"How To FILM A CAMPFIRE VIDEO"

So who doesn't love a campfire? They smell great, they look great, they bring people together to talk. I love a good campfire. Let's find out some of the best ways to record a campfire on video.
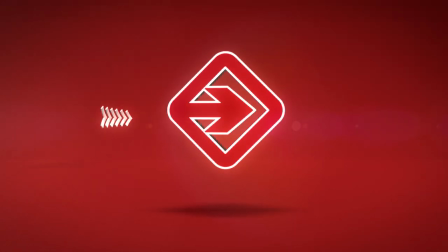Okay, so the first part of making a video about how to shoot a campfire is well you kind of need a campfire. So I'm gonna make a campfire and I'm gonna be honest with you, I'm not the best at making a campfire. I take the kids out camping we do it a couple times a year fantastic time I always get a fire going but I'm not the best at it so let's start with that so
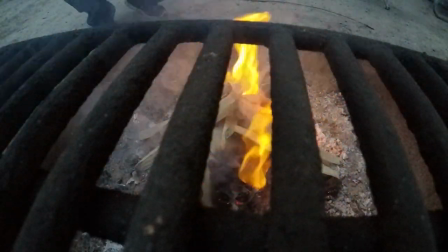0:46 the family is with me on this camping trip the kids are great little campers they collected small items around the campsite that would burn well and we
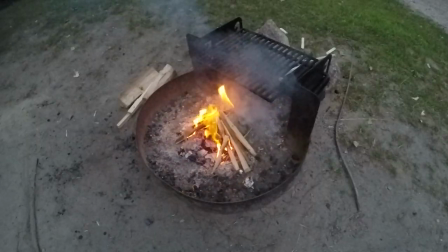0:54 created a burn bag I got the fire started pretty easily it was getting dark pretty quickly and I had to move fast because I did not
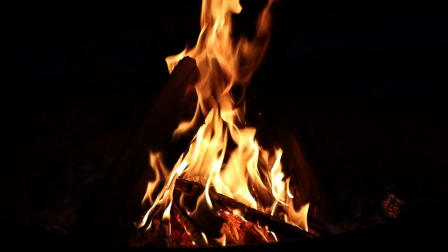1:02 want to run out of firewood but mainly I had to move fast because well the kids were with me and they wanted to make some s'mores me too now
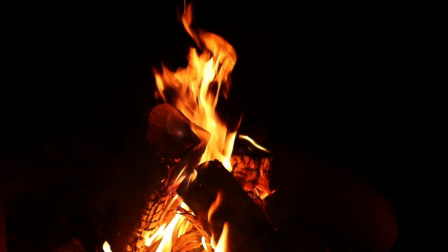1:14 my first tip on how to make a campfire video is to be safe of course we're talking about fire people so be careful but the
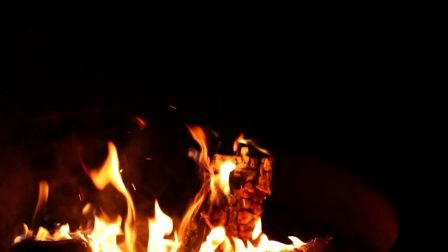1:22 best tip I can give you is to use a tripod you can get creative later on if you'd like with some cool handheld shots slow down maybe at
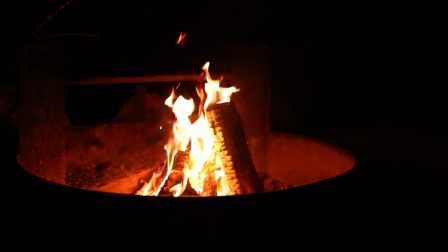1:30 125 frames or however you'd like to slow down your footage, but for now I'm sticking to a tripod.
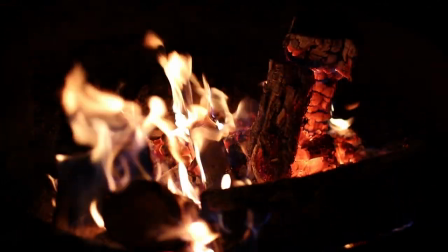1:36 I also have the tripod fairly low to the ground to give me a more straight on shot, but feel free to experiment.
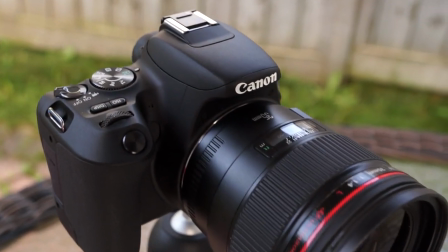1:43 Now I'm using the Canon SL2 DSLR for this video. It's a great little camera.
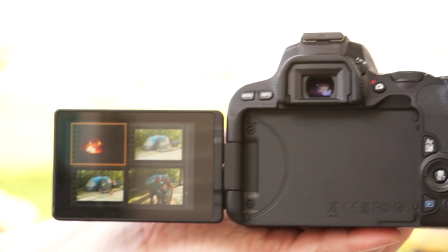1:48 It has a great touchscreen that flips out when needed. The autofocus is amazing.
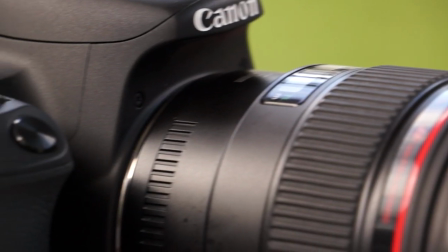1:53 The camera is not the most expensive one out there, and it's missing a lot of features that I would really like to have, but it does the job.
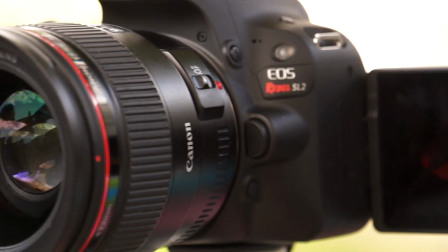2:01 The more important factor today on how to make a campfire video is the lens. It's always the lens.
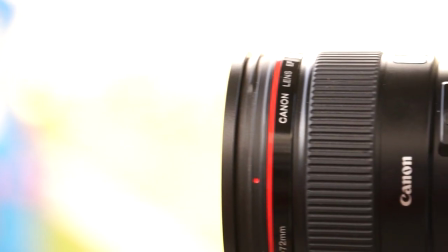2:07 Today I'm fortunate enough to be using the Canon 35mm f1.4.
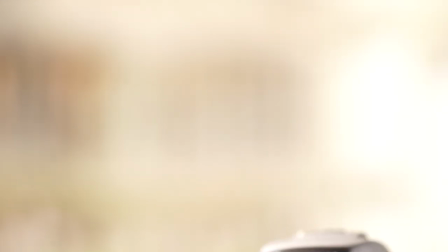2:12 This thing is fantastic. The f1.4 lets in a great deal of light. So I wanted to try it out at a campfire at night.
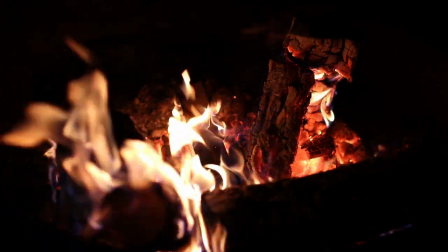2:21 So we're going to go over some different settings to see what the best settings for shooting a campfire video are.
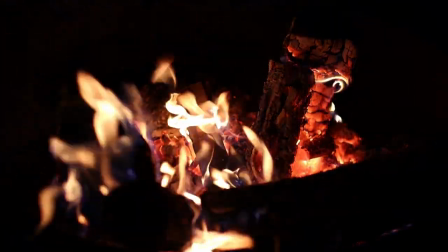2:27 One of the best things about shooting a campfire is that there really are no rules. Shoot at a setting that you think is best.
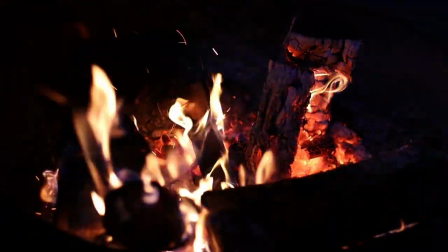2:35 Do you want your flames to be crisp and sharp or do you want to have a little bit of motion blur to your flames?
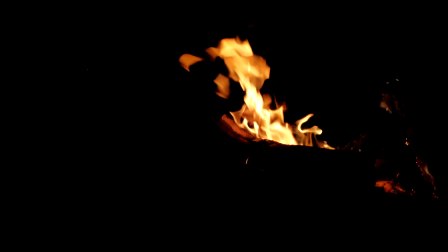2:40 It's up to you. Okay let's start. The kids are now filled with s'mores and they're off the bed in our tent.
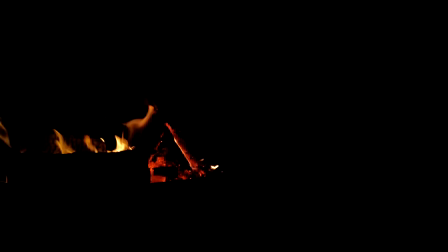2:46 I waited until they were asleep to start shooting this part of the video.
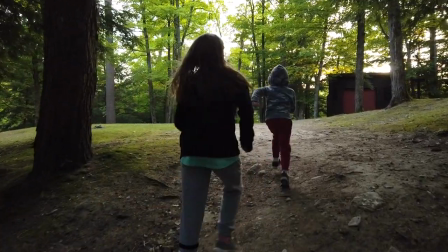2:50 When they're awake it's all about hanging out with them and having fun with them so I waited until they were asleep until I started this video.
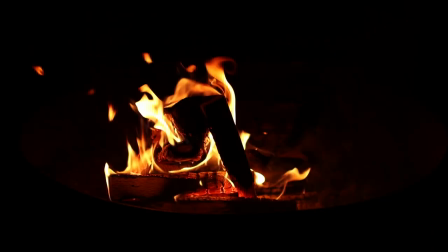2:57 Our first shot is at ISO 100 with a shutter at 125.
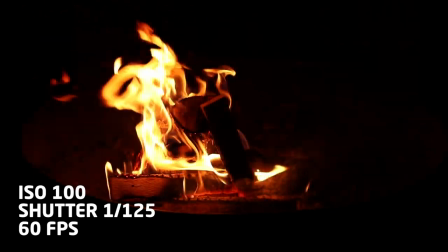3:02 I am shooting at 60 frames per second so that I can slow it down later on if I want.
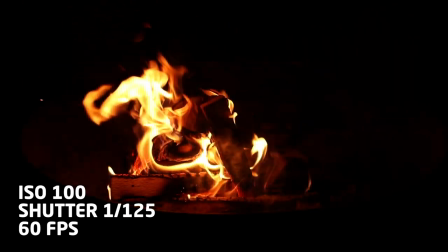3:07 I'm trying to get the aperture constant so right now I'm shooting at 1.4.
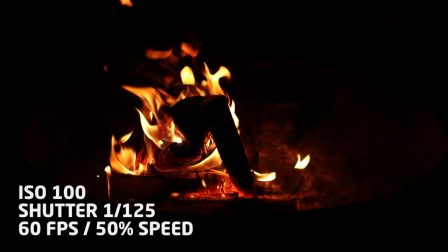3:12 I'm using manual focus so I had to be careful when shooting at ISO 100 because it's pretty dark so getting a sharp focus can be difficult.
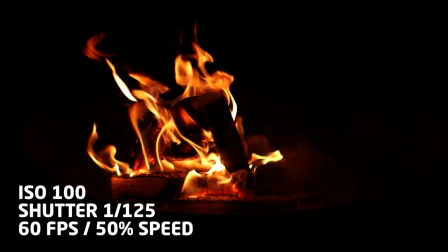3:21 I use the magnification button help with the focus. It looks okay but it's just not as sharp for my liking.
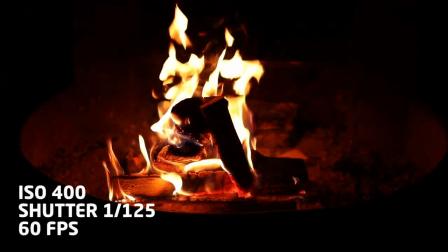3:29 Next we move on the ISO 400 at 125 shutter. The image is a bit brighter and slightly sharper.
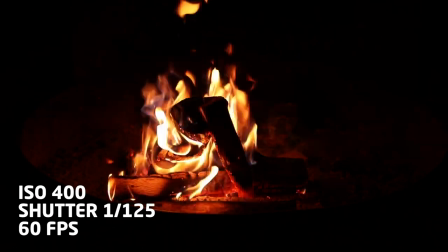3:36 You can also see much more details around the campfire pit with a higher ISO.
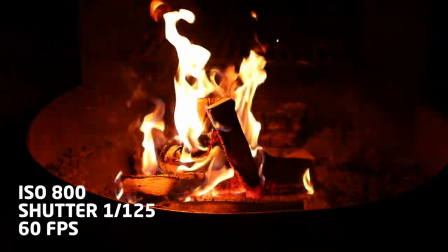3:42 Moving on to ISO 800 at shutter 125 the shot is a lot brighter and I don't really notice much more noise in the video.
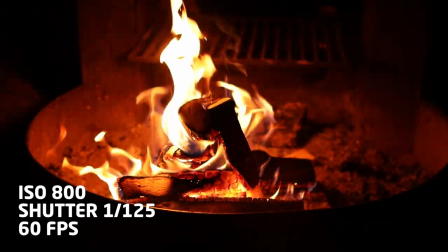3:50 The Canon SL2 has a 24 megapixel sensor and has an APS-C sensor.
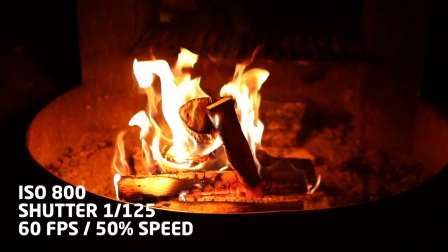3:56 It does okay in low light but it's not the greatest but overall so far I'm pretty happy with it considering it's not a very expensive camera.
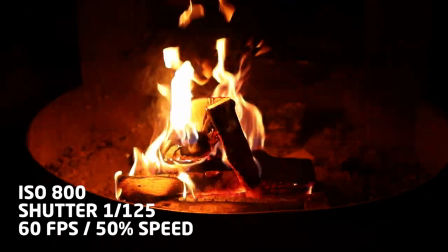4:04 So at ISO 800 the flames still hold together pretty well and you can see much more detail in the fire pit. I like to see the glow of the fire pit.
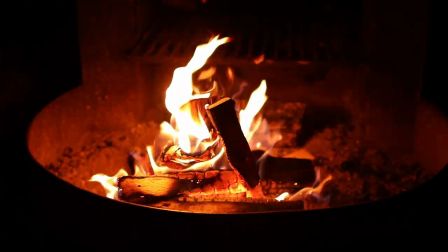4:12 Maybe that's just me. Next we're at ISO 1600 at shutter 125.
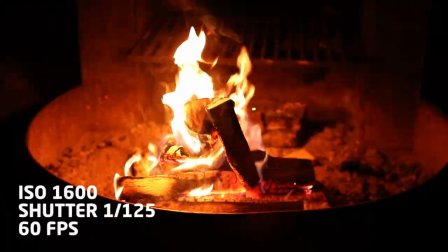4:18 The shot is still holding together pretty well. There's not a lot of noise in the blacks.
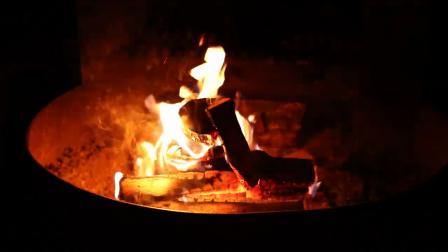4:23 The flames and the fire pit are definitely glowing hotter. Now let's go up the ISO 3200.
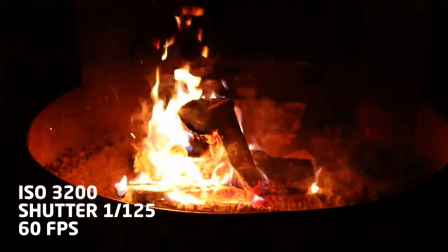4:30 Again the shot is not bad. It's a bit more noisy and grainy in the shot but it's still very usable.
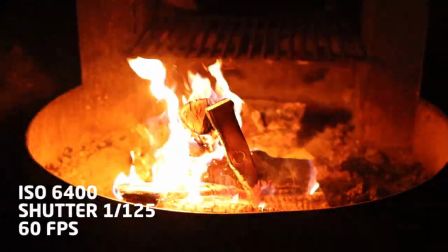4:37 At ISO 6400 the video is still decent. You can see a bit more noise but I'm quite surprised how well maintained it is.
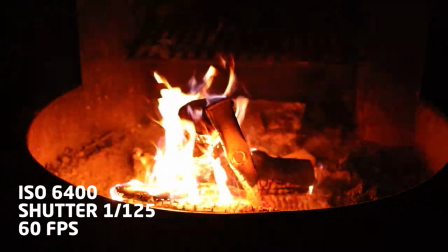4:45 I would never consider shooting at ISO 6400, so it's interesting to see how it looks like this in the dark.
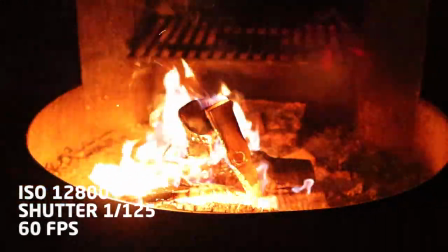4:53 Now the Canon SL2 will max out at an ISO 12800, which is pretty high.
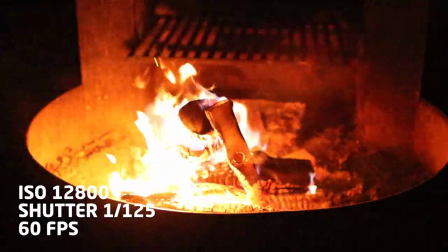4:59 There is noticeable noise in the blacks and noise at the top of the fire pit. The flames themselves are pretty white and have lost most of their orangish glow. At this point I changed up the shutter a bit just to experiment. This This is shot at ISO 800 with a shutter of 1 60th.
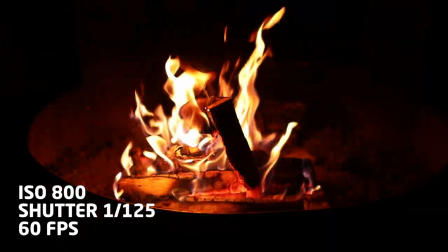5:15 When you compare it to the shot at ISO 800 with a shutter of 125,
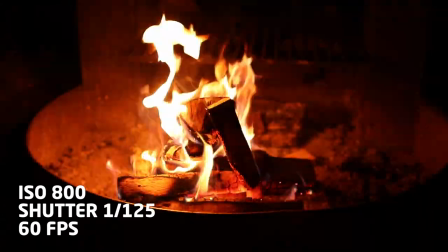5:20 you'll not notice much difference but I think the shot at 1 60th has a bit more motion blur.
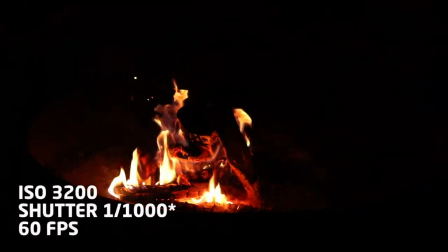5:27 Now I tried a different shot with an ISO of 3200 but I put the shutter up to 1000.
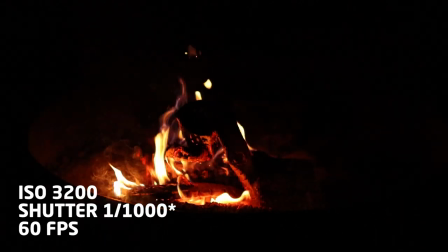5:33 The shot is noticeably darker and the flames are much more crisp.
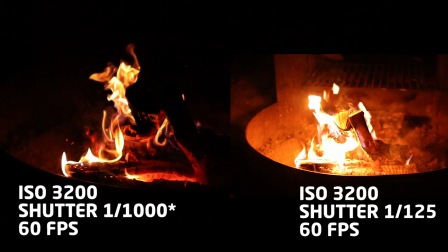5:38 If I take a freeze frame of the two ISO 3200 shots, you can notice the shot with a shutter at 1000.
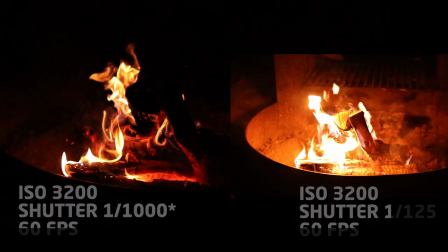5:45 It's much more crisp. For me personally, I think I prefer this shot.
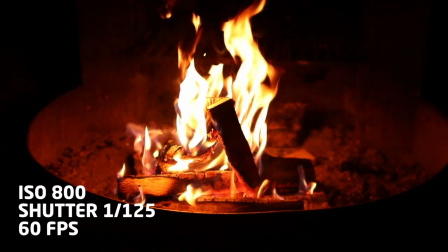5:49 It is the 35mm f1.4 lens with an ISO of 800 at a shutter of 125.
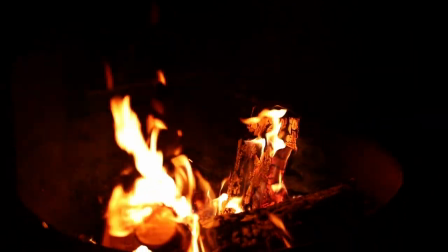5:56 I like it that it keeps the details in the flames. It gives me just enough light and glow in the fire pit as well.
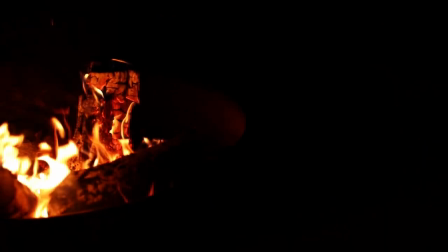6:02 If I was to do this video again I would have made the fire much bigger and would have lasted a bit longer.
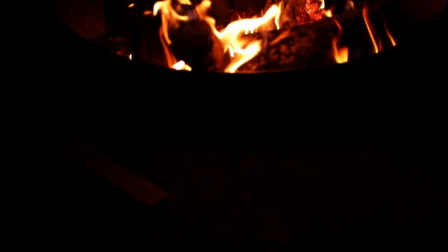6:08 I would have also brought a light with me to light myself with a fire pit in the background. Thanks for watching.
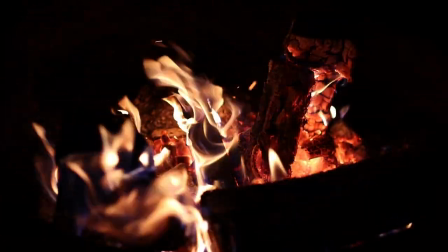6:14 I'm gonna put the camera down and just sit and enjoy this beautiful campfire on this lovely night.
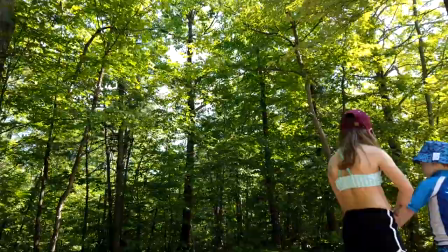6:20 I'm just getting started in the YouTube world and I'm really hoping to do a bunch more video production vlogs in the future where I give some tips and look at some cool new tech.
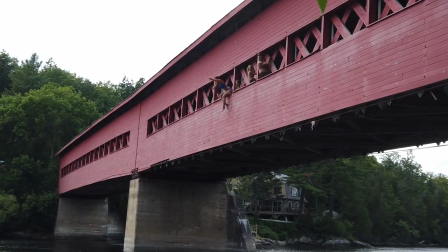6:28 Hit the thumbs up button if you liked it and subscribe if you want to. Either way, thanks for stopping by.